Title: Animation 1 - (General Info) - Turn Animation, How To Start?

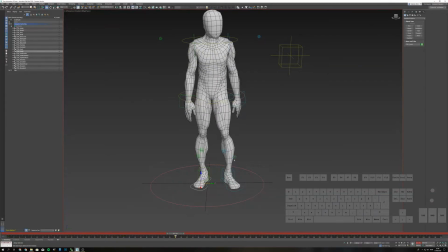That means that at this point I can just simply copy the previous keyframe to 58 and the same thing here, so that we actually stop our turn as far as the lower body is concerned at frame 58.
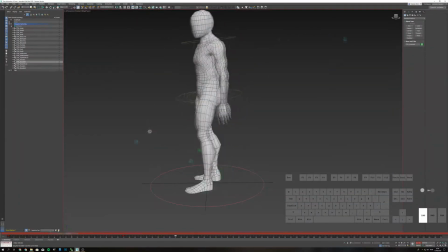I'm not looking at the upper body at this stage at all. So with these fixes, I'm starting to get better control over my lower body. Now the final step whenever shifting weight
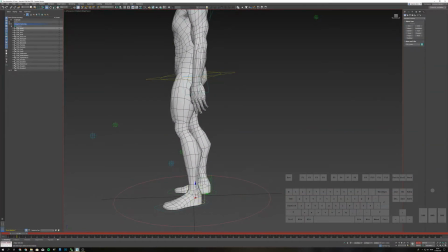is to make sure that we actually lift our foot and then move it. So the action is always we have to lift the heel a little bit, and then we
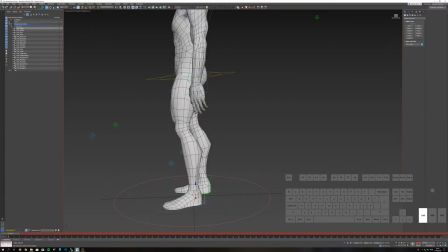reposition our foot, and then we plant the heel back. So this is exactly what we're going to do. I'm going to find, so we start moving from frame 22, and then we end moving at frame 40. So what I'm going to do is I'm going to grab this guy,
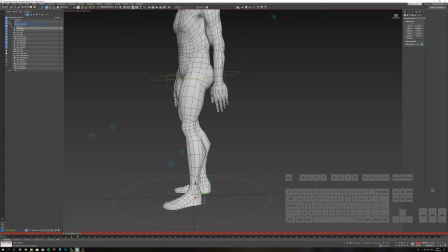and I'm going to, we start moving at frame 22, right? So at frame 22 we need to be in the air. But let's say 2 frames before that we need to be planted, or maybe 3 frames, so that we get this type of,
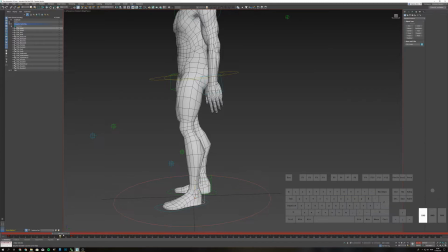well, let's try 4, so that we get this type of action of lifting the heel and then moving, right? So we lift our heel, start moving,
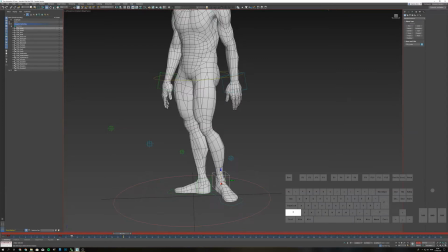and by frame 40, when we actually are done with moving, I'm going to copy the keyframe itself and the other one as well, so that we plant, right? So we have lift, move, plant.
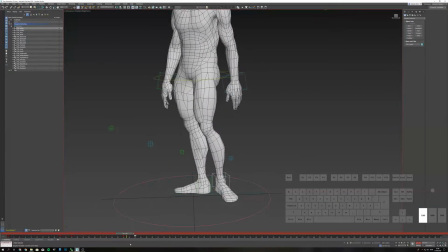Lift, move, stop moving, plant. Except, and I'm going to do the same thing on the other foot as well, but we will have to introduce a little bit of an overlap here to make it a bit more natural.
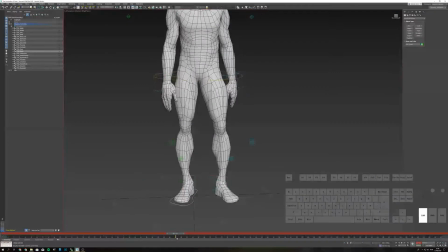It's going to find the timing here. It's 40 to 58. I'm going to do the exact same thing here.
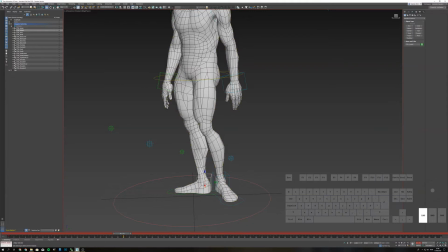So at frame 40 we need to, oops, this is the old file. Let me just fix this real quick.
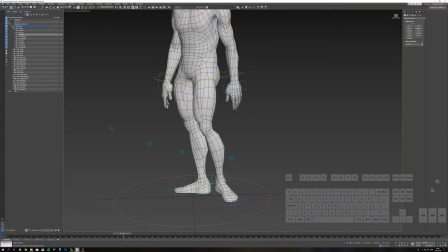There we go. Alright, so back to animate mode. At frame 40 I'm going to lift the heel, right, so that we are not planted. I'm going to copy the previous one 4 frames before.
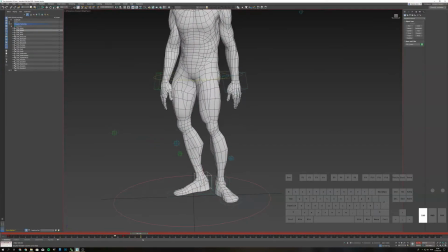And then I'm going to, so we have plant, but we will address this because we have this issue, right? Where both heels are in the air.
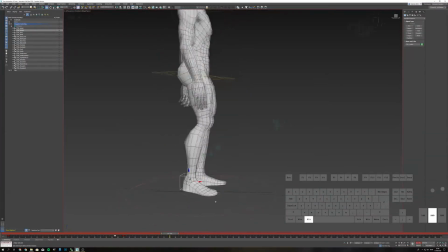But for now I'm going to ignore it because I want to finish this foot first, the turn itself to 58, and then we should plant. So I'm going to copy the keyframe of the heel up to 58, and then copy the planted keyframe to 62,
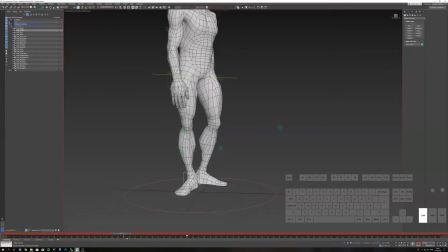so that we have the same action of lift, move, stop moving, plant. Alright. Now we need to address a couple of problems. First one is obviously this.
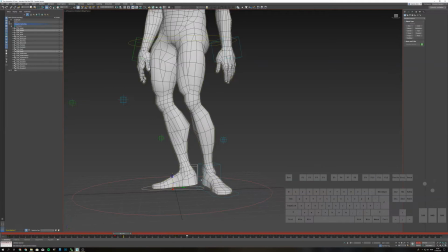So we should delay the entire movement of the foot, needs to be delayed by a little bit. So I'm going to move it, let's say 4 frames forward, simply to have planted foot and then the other one as well.
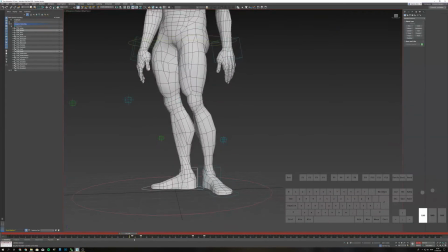So let's move it 2 frames forward more, so that I do not have even one more frame. There we go. So now we have to have at least one frame where we have both heels on the ground.
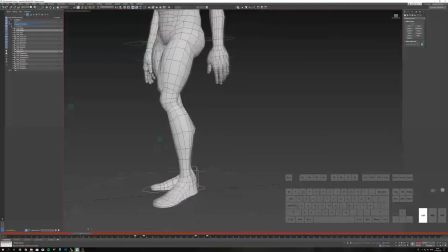We can't really just have a little hop.